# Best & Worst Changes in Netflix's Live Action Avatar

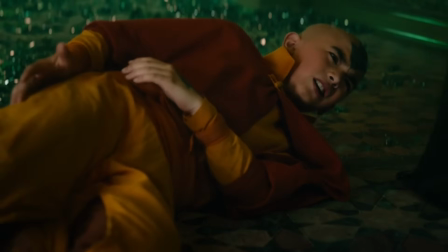1228s
In this version, that's what the whole episode is about, and I did prefer that. Sokka and Katara not being there, as I said, is a shortcoming.
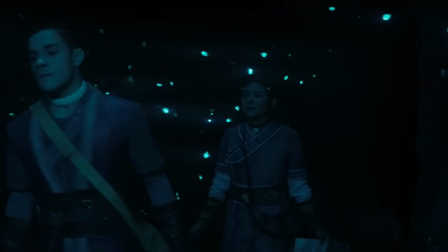1236s
Again, not for the episode, but for the season as a whole. In the episode, it worked perfectly fine.
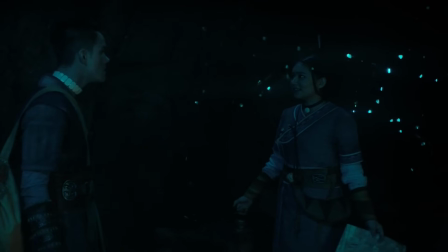1241s
What they were doing was going through one of the most surprising moments of the season,
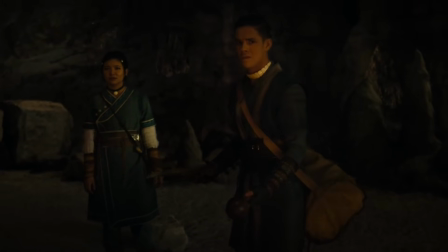1246s
as they, for some reason, adapted an episode from season 2, and it's extremely different, the cave of two lovers.
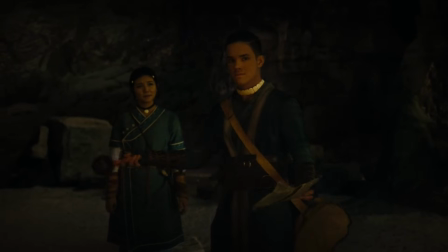1252s
The singers aren't around as much, and Sokka kind of likes them, while Aang is not involved at all.
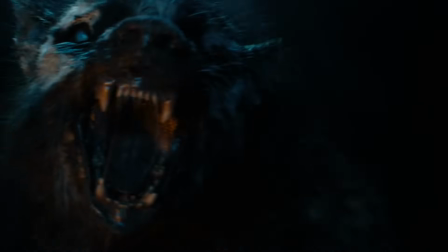1258s
It works for what it is, I think. Aang and Katara have no romantic connection yet, like I said earlier, and it worked to build the relationship a bit between the Water Tribe siblings.
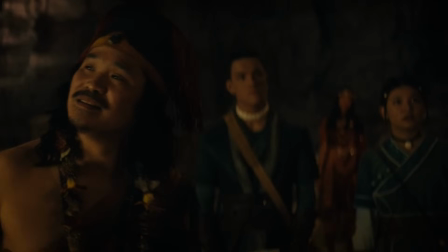1265s
In general, though, while it fits the show, I do think it's strictly inferior to the original in memorability, importance, and even comedy.
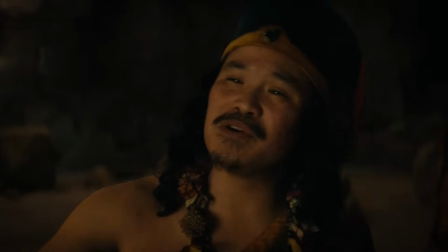1272s
This storyline does bring up probably my single least favorite thing about this version of the series, and that is Katara.
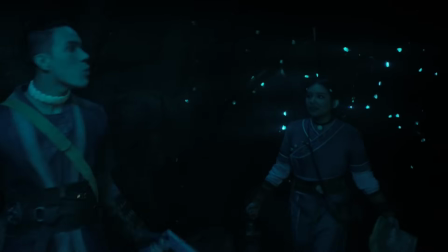1279s
In this series, Katara doesn't really have her motherly instincts or her edge.
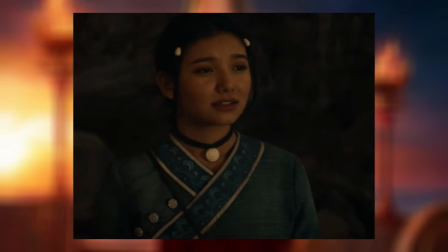1283s
She's extremely docile and is almost always calm, which doesn't just feel like a different character, but it's also a way less interesting one at that.
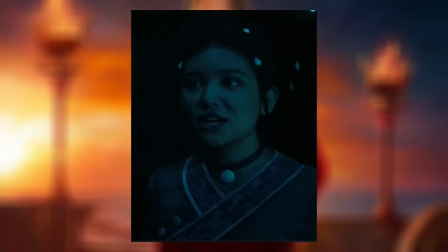1290s
It also doesn't help that I would say out of all of the main cast, it was Katara's actress who seemed to have the most difficult time in portraying emotion or giving her lines.
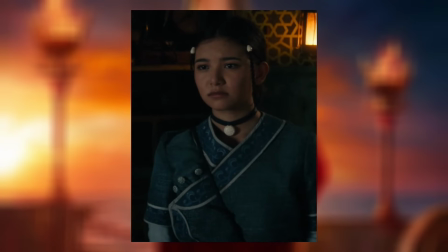1298s
I do, however, think the character is entirely salvageable and she was never terrible, just never quite Katara.
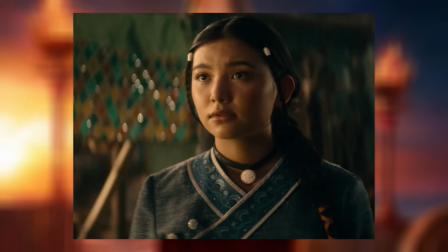1304s
Kyo and Tao can improve with experience and they could begin adding more of Katara's classic characteristics,
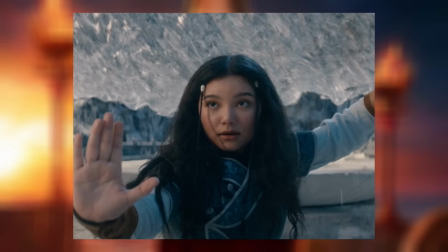1309s
as they kind of do near the end of the season, but they would have to go way more into it in season 2 and onwards.
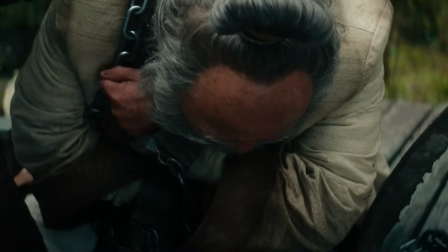1315s
So this is where I'm going to be the single most positive I ever was in this video,
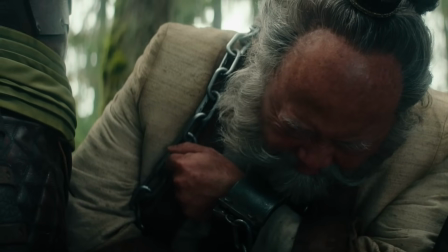1319s
as there are two back to back scenes in this episode that convinced me that it was the best episode I had seen so far,
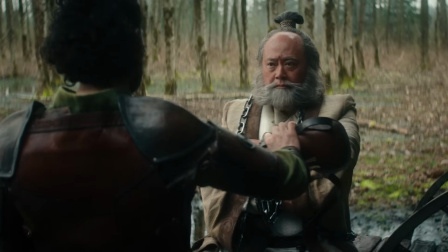1325s
and it's not the best episode of the season, I'll get to that in the next video.
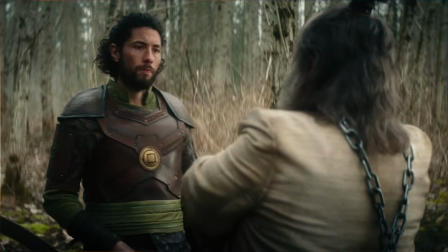1329s
The best part of this episode is the outcome from Iroh's arrest, which has been changed from a random hot spring to being in Omashu, so he's not half-naked, what a shame.
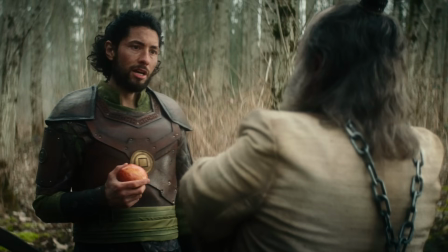1338s
He is still transported elsewhere, and it's here where I was really, I was taken aback by this series.
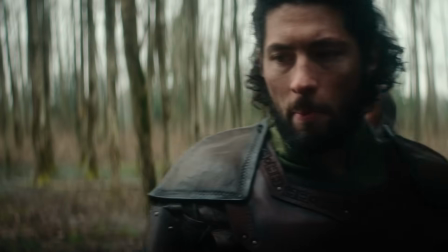1344s
Iroh is confronted by his transporter, an Earth Kingdom soldier whose brother was killed during Iroh's siege of Ba Sing Se.
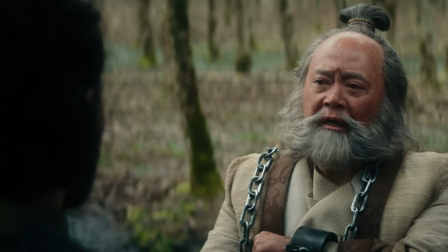1350s
This is a completely new scene that utilizes some of what I think is the later added Iroh backstory that didn't exist yet when they were making season 1,
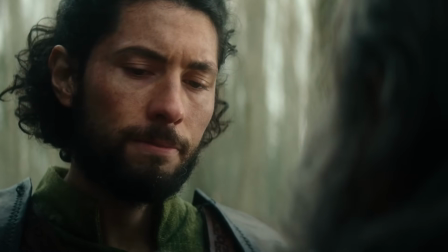1358s
and uses it wonderfully, showing the moral complexity of war and Iroh's dark past,
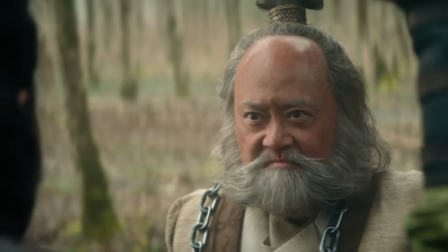1363s
with some of the best writing and, surprisingly enough, some of the best acting in the show, coming from a character and an actor who appears in, like, two scenes.
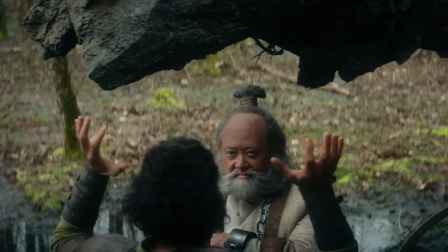1371s
I mean, the actor really took the opportunity he was given here, and it came off as so three-dimensional that it kind of elevated the world and made it feel more populated by real people.
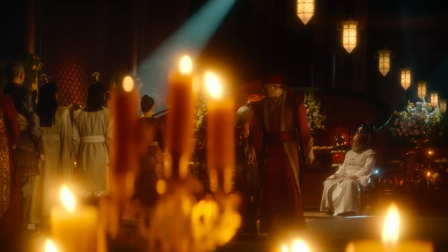1380s
And it doesn't stop there either, not for what I just said, but also the very next scene is almost as good.
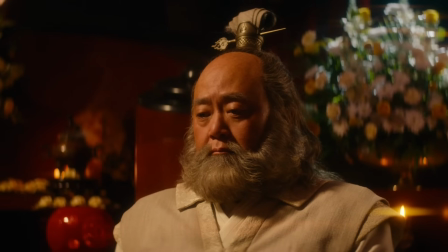1387s
A completely original new scene showing Iroh and Zuko's backstory shows what happened right after Liu Ten's death.
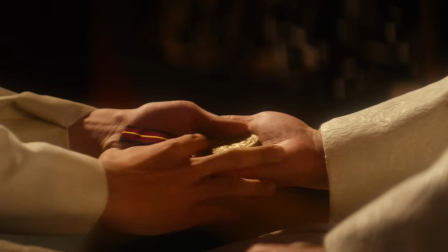1393s
Well-written, well-acted, and emotional, this scene builds the foundation for Zuko and Iroh's relationship,
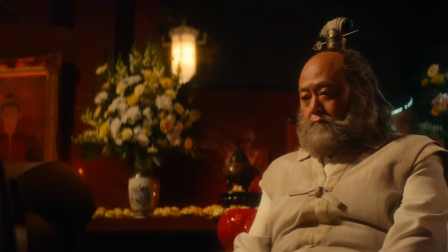1398s
Zuko's role in Iroh's life following his son's death, and Zuko's inherent compassion, which becomes a core focus of his character arc in this season,
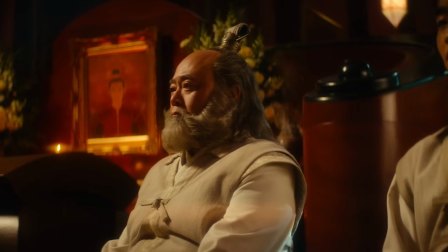1406s
all accompanied by the beautiful music of leaves from the vine.
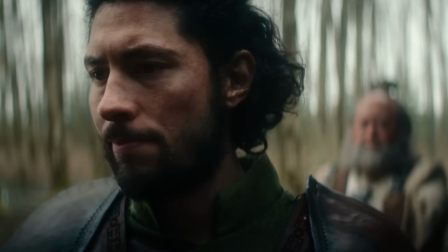1410s
These two back-to-back standout scenes are some of the absolute highlights of the series that helped justify its existence.
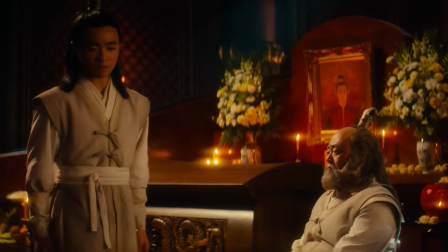1416s
There are things this show has done that the original never did that add this much depth. It really would have been a shame if it was never made.
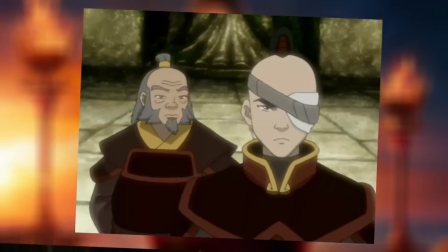1423s
While visually inspired by a scene in season 3, this scene's intentions are new.
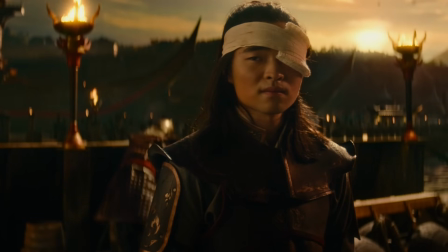1427s
To show Iroh joining Zuko on his mission, something they never showed in the original, it's emotional and does a great job of following up on the scene between them earlier.
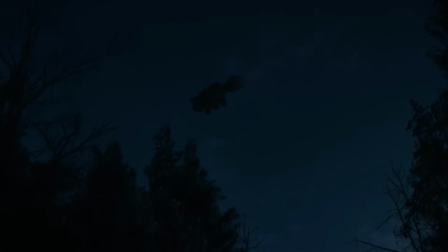1435s
Legitimately, everything regarding Iroh and Zuko up until this point, and spoiler alert, everything after it as well, is superb.
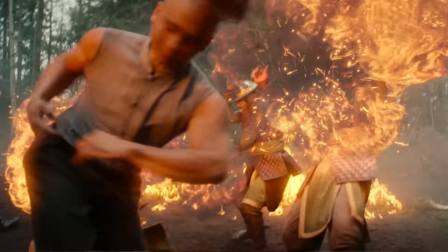1441s
These are certainly the characters they did the best. This is an absolutely fantastic episode, and my second favorite of the season.
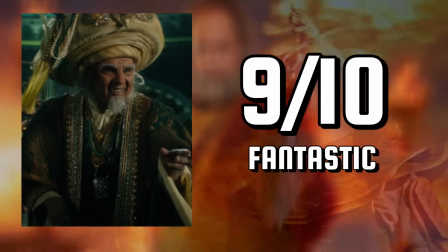1447s
My favorite is going to be in part two. I wasn't intending on this being a two-parter, but I mean, look at the length of this video.
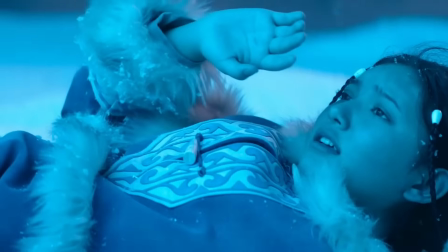1453s
I had too much to say, so part two will cover episodes five to eight. Make sure to subscribe so that you can be updated when that releases.